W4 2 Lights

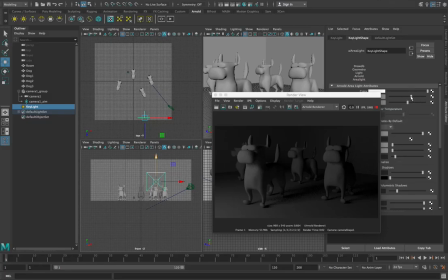736s
But really, you can do anything you want with this light source.
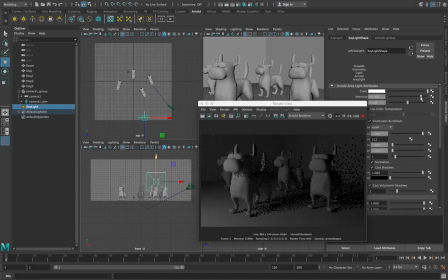739s
You can place it wherever you want, and you might decide that it's not quite bright enough, so we might decide to make our light source a bit brighter here, and we'll do that through our intensity value here.
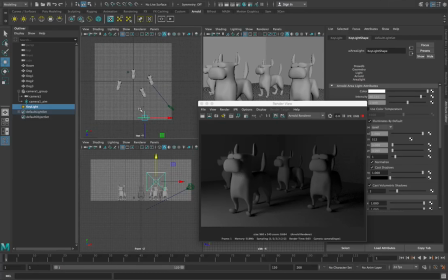754s
Okay, so I'm happy with that as my primary key light. So the next light that we want to use is going to be a fill light. So in order to do that, we're just going to duplicate this light, because we already like the way this light's working.
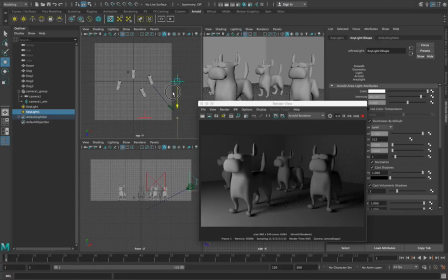770s
So we'll just duplicate it, Control D, and you can see straight away that you've got an even brighter scene. But we'll move this light over to the side and forward a bit. So a fill light normally goes at 90 degrees to your key light.
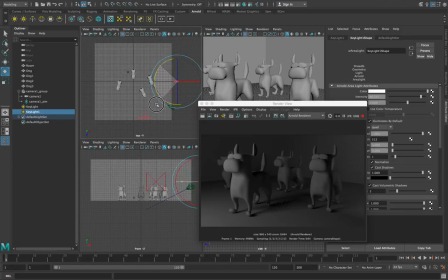788s
Okay, so there we put it at 90 degrees, and we're going to rotate this guy so that it's pointing at the scene. Because if we don't rotate it, it's going to be pointing the wrong way.
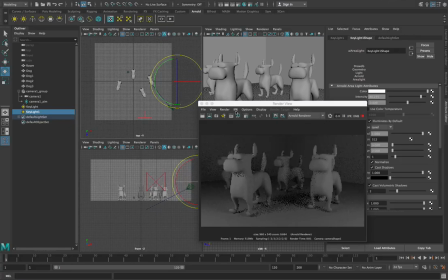Okay. Close enough. Okay, the next thing we want to do with our fill light is that if we just leave our fill light at the same intensity level
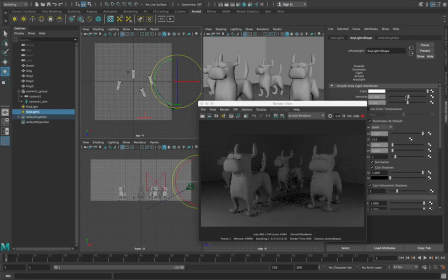823s
as our key light, then the shadows, these areas here on the side which were in shadow before, are going to be the same, have the same sort of lighting as the key light. So usually you want to drop the intensity of this light a bit so that it just adds a little bit more detail so we can see those shadowed areas.
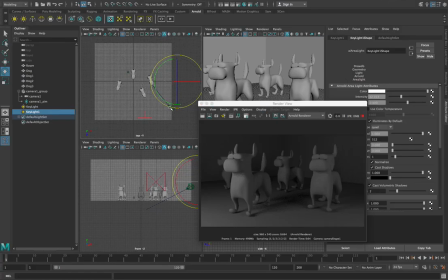840s
So the idea is to have some light in those shadowed areas but still let the shadows come through. Right, so that's looking pretty good there like that. And then finally, we need our backlight. Now, a backlight is going to go directly opposite the camera, so back over here somewhere.
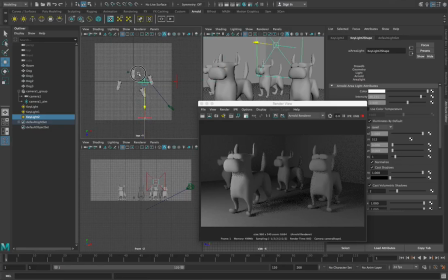858s
It's going to be up high, and it's going to be pointing down at our scene. So we'll take our initial one over here. We'll duplicate that. And then we'll move it right into this...
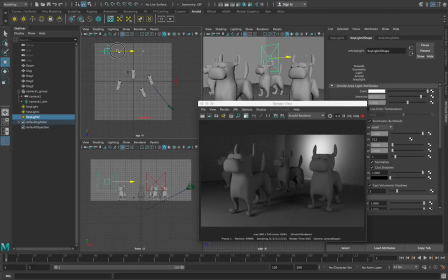875s
So it's kind of like we'll draw a line from the camera through the lookout point. Our lookout point's here. So through from the camera through the lookout point to somewhere back out here.
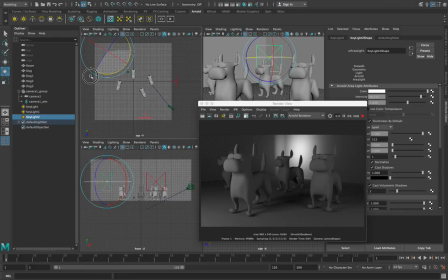888s
And you'll see that this light is pointing against the wall. So I want to, you can see it's really lighting up the wall a lot there. So we're going to rotate this light around. And we're going to rotate it so that it's pointing back at the
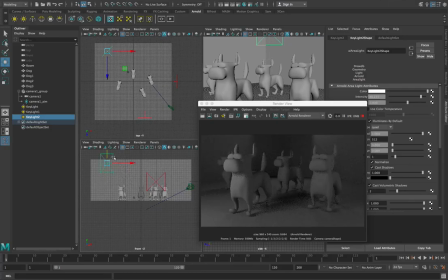907s
camera aim point. And then we're going to move it up a bit higher, right? So we're going to have it up a bit higher like this. And then we're going to angle it down so it's pointing at the scene.
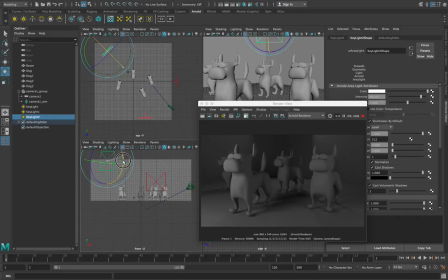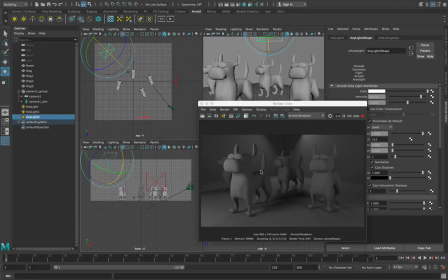Okay, and you can see the effect that's getting there. This little back part of the dog here has got a little bit of light on it now, and there's a little bit of light coming off here as well.
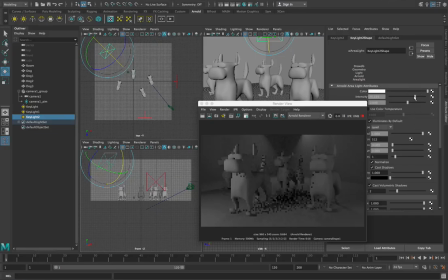956s
So these, what we're doing is we're just adding a little bit of extra complexity to the lighting with a three-point lighting setup. Now this backlight here, you might even decide, you might want to leave it at the same intensity as the foreground light, or you might just want to drop its intensity a little bit.
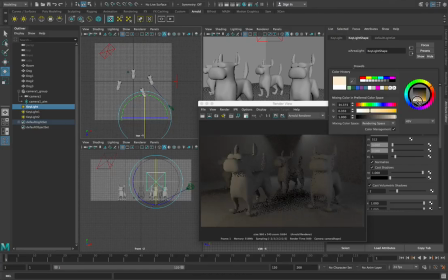973s
And depending on what you're doing, you might want to add a bit of warmth to these lights as well. So this front light here, this key light, you might want to make this key light just have a tiny little bit of orange in it. So we'll just like select a bit of orange here.